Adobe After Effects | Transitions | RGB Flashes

So the latest transition I want to show you guys on After Effects is to play around with some RGB flashes.
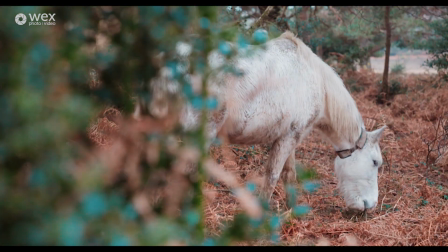[0:05]
This one's super cool. I actually use it all the time, and I'll usually use it in conjunction with another effect just to make it really,
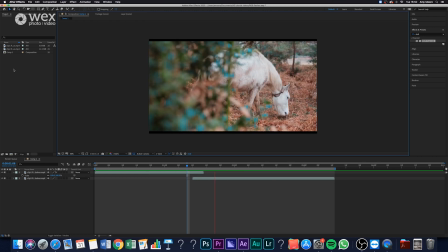[0:13]
really stand out and have that kind of weird color changes going on. So let's just crack straight on with it.
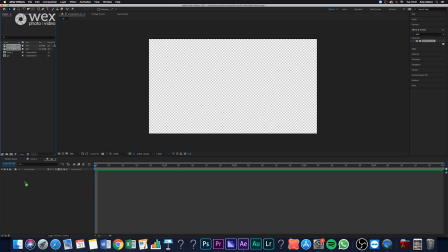[0:21]
So we'll just quickly make our composition and throw our graded clips in there and then offset them the amount we want to transition.
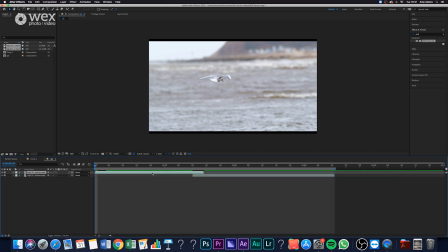[0:30]
Then what we want to do is we want to select the top layer and go to Effect and add Shift Channels to that layer. Then at the start of that composition, just go through and keyframe all of those different red, blue, and green color channels.
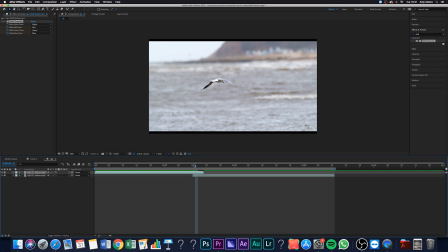[0:45]
So I tend to do this frame by frame. So what I'll do is I'll select the first frame and I'll say choose red, and I'll select full off.
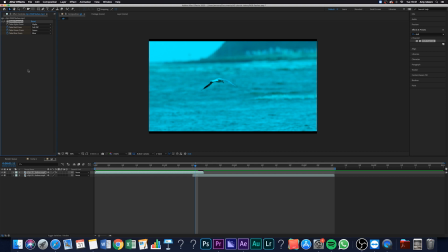[0:54]
And now you can actually see it's taken all of the red out of that image. Then we'll hop over to the next frame and we'll turn red back to normal, and say we'll do it to green. So we'll take all of the green out of the image. And then again, we'll do it with the next keyframe and we'll do it with the blues.
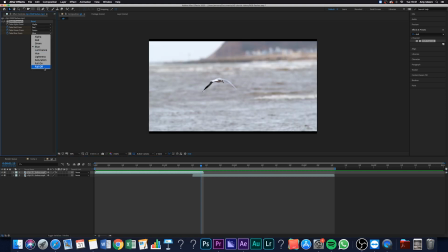[1:11]
Now you can see that over the course of these three frames, there's these really, really stylized, like crazy colored shots.
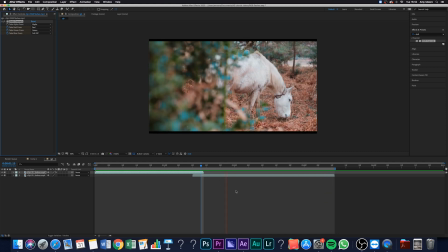[1:17]
But because they're playing back so fast, it just kind of looks like this weird effect that you've put on. But to be honest, I'm actually still not happy with the transition. I think it could look a lot better.
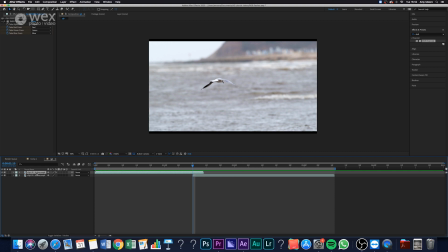[1:29]
So what I want to do, just to make it even weirder and even more confusing to the audiences, is I'm just going to add some rotations in. So I'll keyframe initially the first one just so it's normal,
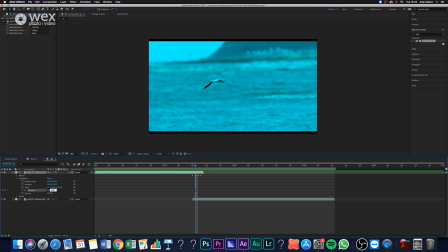[1:39]
and then the next frame I'll stick 180 degree rotation into the frame so it's essentially flipped.
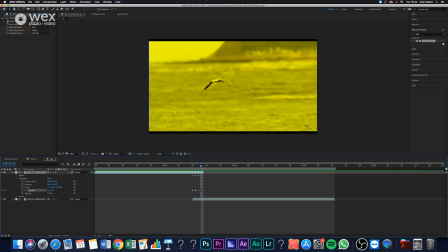[1:45]
I'll then go and set the next keyframe again to zero so it's completely normal, and then the keyframe afterwards again I'll flip it by 180 degrees.
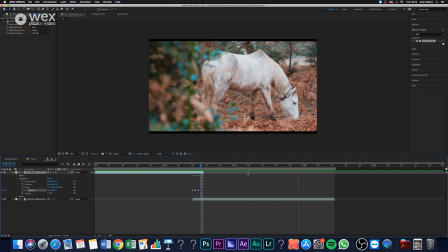[1:53]
And now you can see that I've done that. Actually, now as well as the colors changing so drastically, the image is just constantly flipping upside down all the time, and it just kind of gives the transition a bit more effect. Now, to be honest, usually I wouldn't leave a transition here. As I said, I would actually often use this RGB stuff in conjunction with other effects,
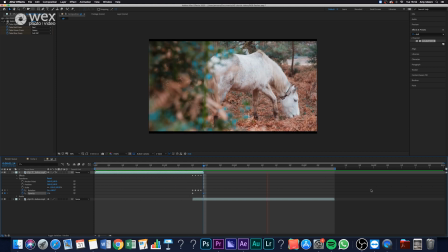[2:12]
but I just wanted to show you guys what you can do with the RGBs, and then you guys can play with it from there.
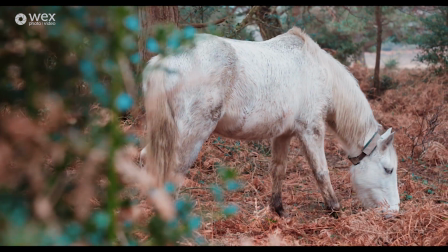[2:18]
I hope you enjoyed this video. If you want to keep up to date with more of the After Effects videos that I'll be doing, remember to hit like and subscribe on the channel, and thanks for watching.